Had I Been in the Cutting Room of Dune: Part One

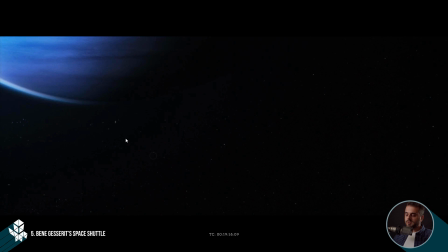Now I want to, like, after the Ornithopters, I want to talk about the lighting on the Bene Gesserit's ship, like the space shuttle, that it goes through the Highlander, that kind of tube, that like wormhole like spacecraft.
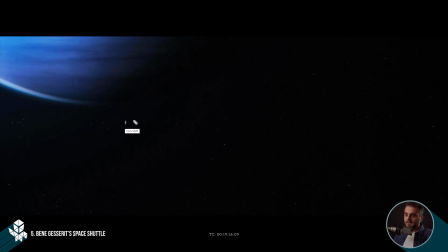So as you can see, like this is in a different point in space. Like they're like getting from their planet, or maybe they're coming from the Emperors. They're going to Caladan, right? And this is an entry point. So the highlights are like from here.
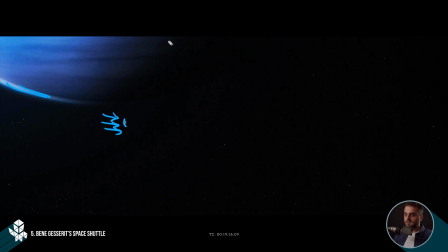This makes sense, and you see this highlight and this planet, and you know everything makes sense, right?
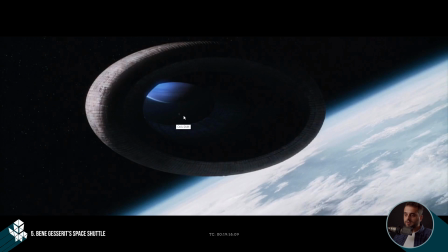And then it cuts here, and you still can see the same highlight happening here, right? And just take a close look at the highlight. It doesn't change at all. So at this point you feel like, okay, this is entering a tube, maybe it's around here,
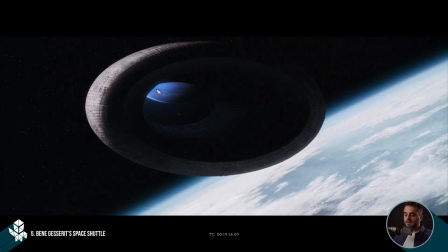so it still makes sense, because you see the lighting from the other side is affecting this part, right? I mean, it's the rays are hitting this piece, then it's pitch black, right?
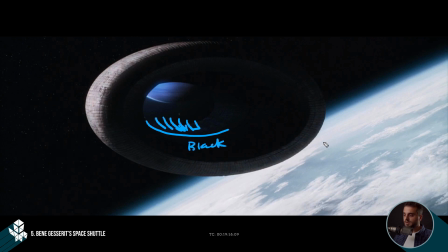I mean, it's black here, and then we see a little bit of ambient happening in this part that are like kind of lighting from this area. So basically these are two different points of space, right?
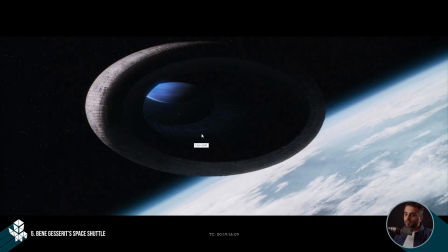I mean, this is Caladan, and that's another planet, right? So what happens is that, look at this highlight, this doesn't change. So if it goes through this long tube and it's pretty dark, and obviously, like, of course the lighting here might be the same as the lighting in this planet,
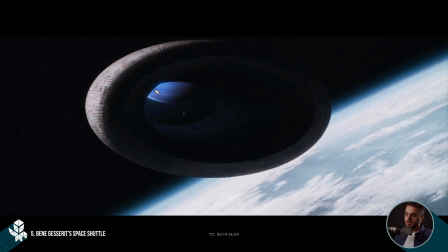both of them, maybe the sun here is hitting from this direction and here from this direction, that's fine. But at some points this highlight needs to be dimmed, needs to be toned down, but I mean, it doesn't, I mean, it's just constant.
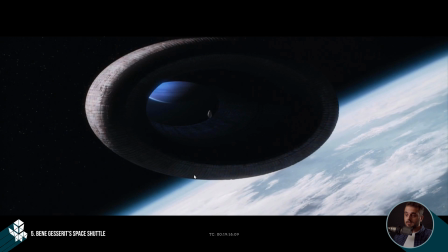And maybe it was a request from the director that he really wants that the spaceship to be, especially in the cut, readable. But I feel like, I think that highlight could have been dimmed down, and at some points you feel like,
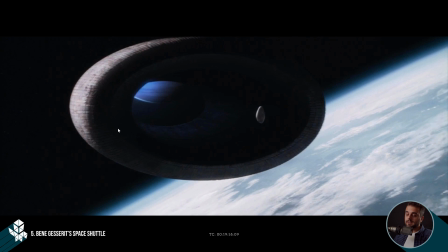okay, it's exiting the Highlander, and now that shows up.
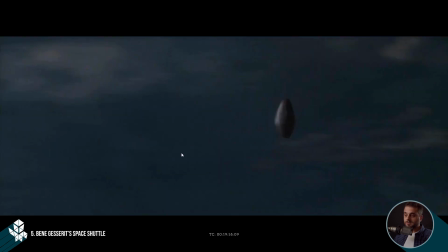But it's always there. That's one thing.
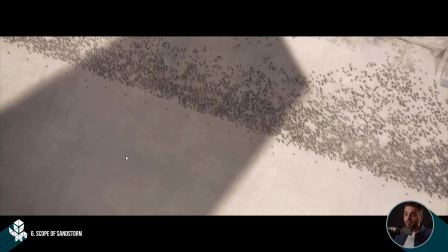But now I'm going to jump into the whole scope of this movie, which is it was done beautifully. And one of the cleverest ways that it was done was through using human scale. For instance, these shots, you see this space, the shadow of these carriers, and
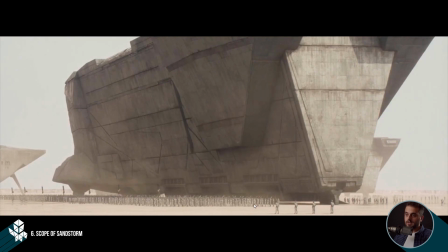you see here like humans like next to it, and how humongous these and the framing, as you can see, they fit this in the frame so you can see the people as well.
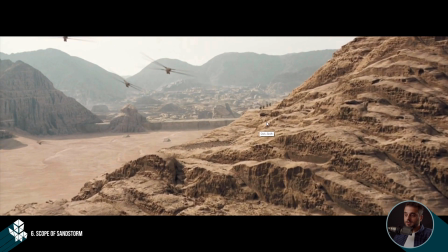And even some parts you can see that actually the director must have asked them to add these like fremens in this part of the mountains, so you can see this, how humongous this city is,
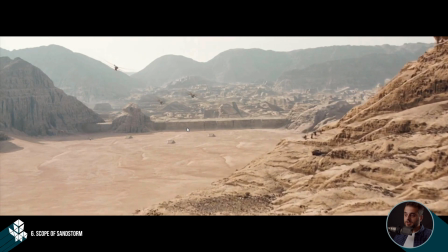right? So this is how it's been achieved, like by use of human scale.
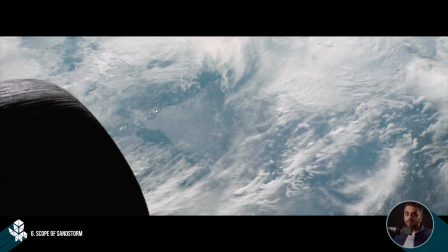Even if you can't do that, for instance, these Highlanders are so huge that I think if you want to put a human next to it, I mean, you can't just put like in a spacesuit, but it would have been like maybe like half a pixel. I don't know. I mean, you wouldn't be able to see it.
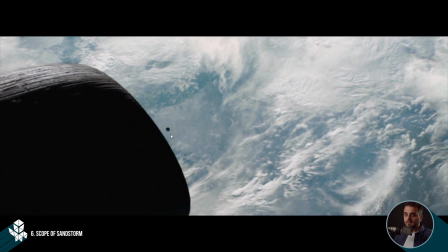But in those cases, he's done it by using a proxy.
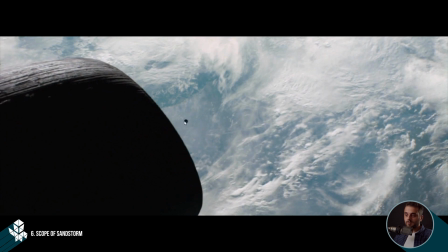You hold on, for instance, to this spaceship, and in the edit through the cut,
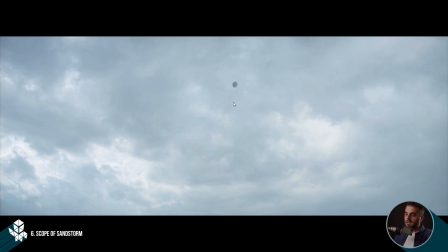you hold on to that proxy, and then you realize, oh, that's how big it is.
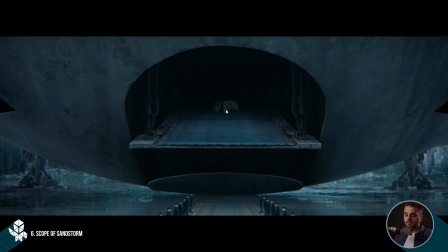And then when people are coming out of it, you realize, oh, wow, now it makes sense that the Highlander is humongous. So either it was done in the edit through a proxy, or it was done like next to each other.
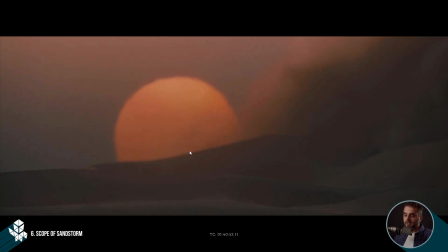So why I'm mentioning this is that because they kind of failed to do so with the Sandstorm,
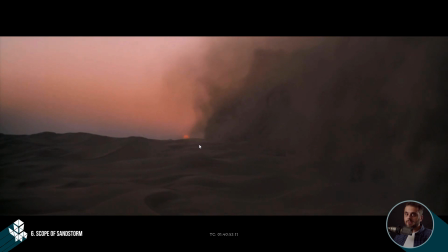because the Sandstorms are humongous in Dune world, but they failed to do that here.
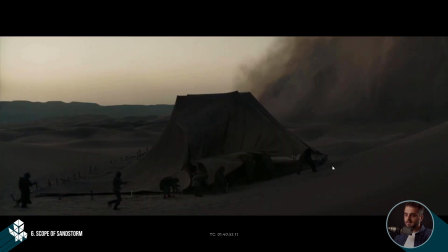The only place you see like people next to the Sandstorm is this. So I mean, when you're closer to a subject, it adds more depth.
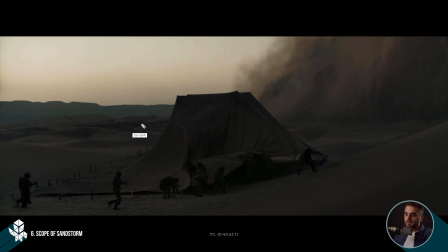But when you're further from subjects, they're more compressed. So for instance, the size of this guy, right? The size of this guy, it's almost the same size of these couple of dunes, right? So basically they feel the same size, right? But for instance,
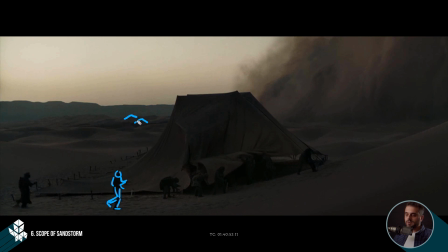this dune and this dune, they feel the same because they are kind of the same size. So further they're more compressed, and they're naturally, you can see the difference. But when you shoot people from this close, they're humongous, and you see this, oh, I don't know, maybe it's not that huge, the Sandstorm.
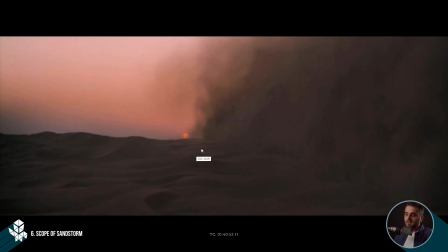So a fix for this would have been like, maybe they could have just added in the opening shot of this that you see the Sandstorm, and you could see something like here and some people here. It could have been done easily with a matte painting. I don't know why they failed to show the scale of the Sandstorm and how humongous they are.
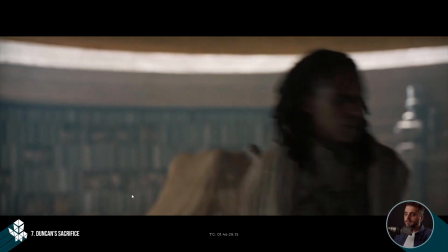That's one thing. The next comment is actually this scene, which the Duncan's sacrifice scene.
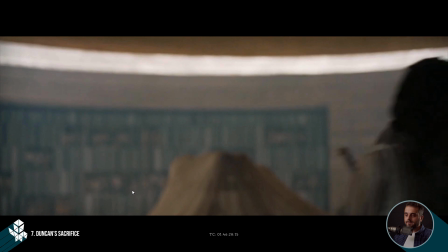And when he closes the door and you see Paul like obviously like rushing into the door,
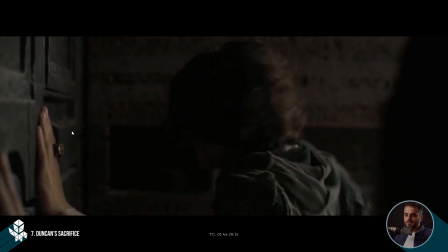he hits the door, and you could feel that it's kind of like bouncing. And obviously it wasn't an actual like a hard piece because it was for the actors. I mean, you don't want them to hurt themselves, right?
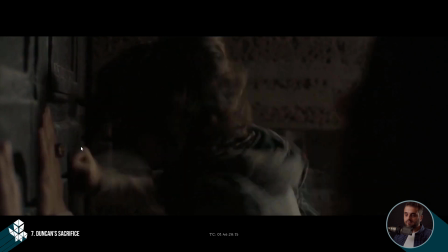But I think this could have been, at least these bounces could have been fixed so it doesn't feel, it feels more rigid.
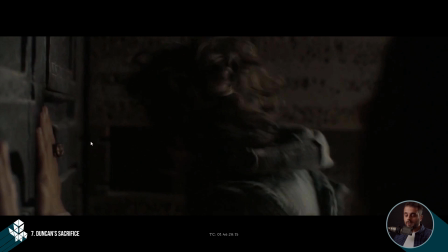Now it feels a little bit like a foam. And one more thing that helped this, that it doesn't feel rigid, is actually a sound effect. If you listen to it, I feel like a combination of removing these bounces and
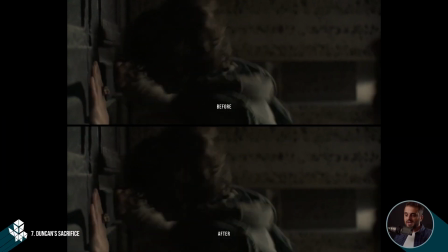a better sound effects would have made this more painful for Paul.
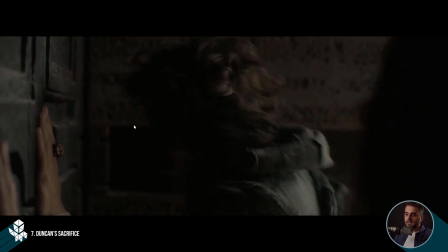It's a painful moment, right? I mean, he's losing one of his like best friends, right? And he's like just trying to like open this gate, but he can't, right?
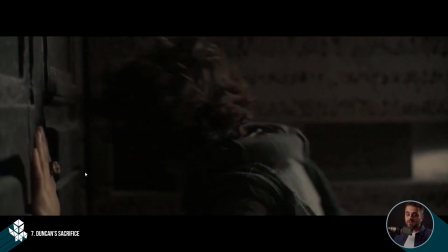I mean, maybe it's a subjective thing, but I feel like even the sound effects could have been done better, and removing those bounces, which is pretty easy.
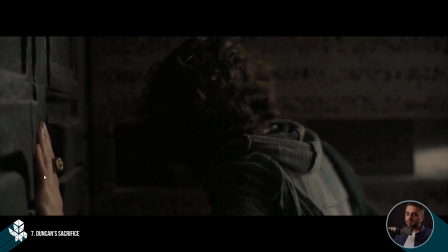And you can work on the hand as well, so it wouldn't bounce and you feel a little bit more rigidness rather than it feels like a foam.
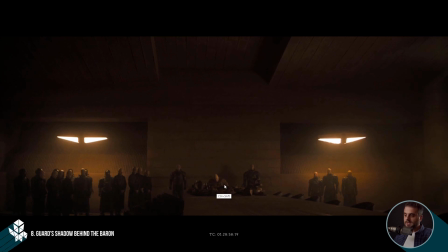So I have like 3 more comments. The thing that stood out to me in this shot was this shadow. I mean, whose shadow is this? I mean, initially I thought it could be Baron's shadow, and I thought, okay, in story-wise it makes sense.
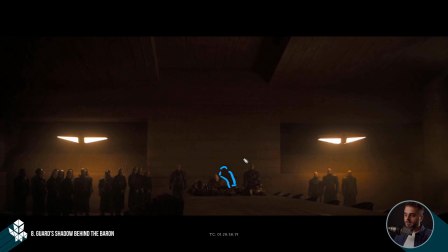Sometimes you add shadows, I mean, especially for the villain, that serves the story. But this is actually this guard's shadow, and I don't think it's serving any stories.
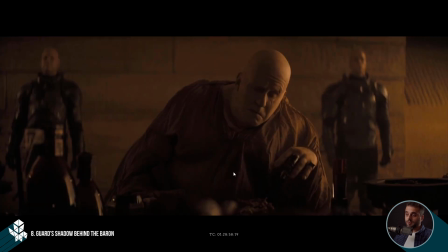And actually, when you look at the close-up shot, you don't see that. Did you see that?
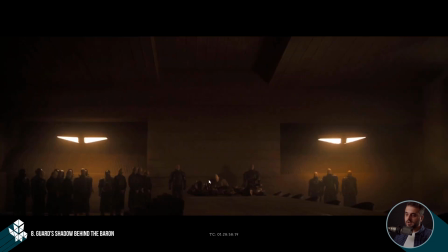I mean, the part that I talked about, the depth. You see they're like the same size, but like when you're pretty close to the subjects, yeah, they're like different sizes. So that's one thing. It's good to know. I feel like this could have been just removed, like this shadow. That's it. I mean, the next one is this shot,
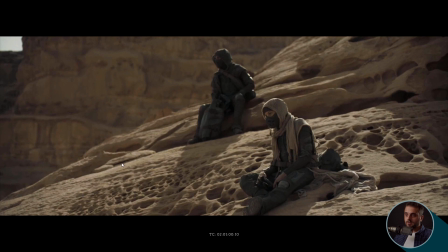and I'll just give you a couple of seconds, or maybe you can pause the video and just tell me what, like composition-wise, what is wrong with this shot. It's this kind of rectangle, like perfect kind of rectangle, like a square is in the screen, and it was really bothering me. I'm pretty sure it was like a coincidence.
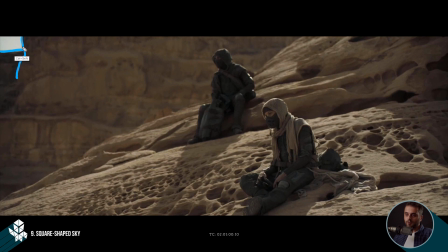I think there's this piece and there's another piece that were like forming this, but this has two issues. One is like kind of inviting your eye to go off screen because it's a really bright sprite. There's like too much contrast. And the other thing is like this perfect shape, which doesn't belong to the scene.
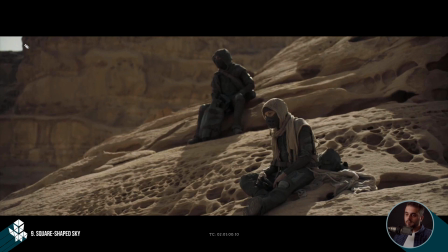This is like an organic scene, and the forms, and this is a perfect form. And this could have been easily fixed by either making it more organic, that what I did as a test, or completely removing it to quick solutions, because it's a locked camera as well.
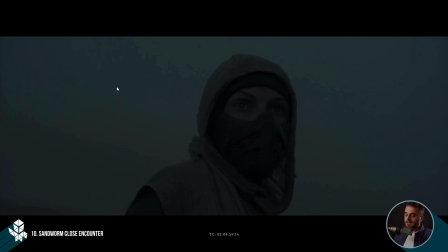Now I get to the last scene, and my last comments.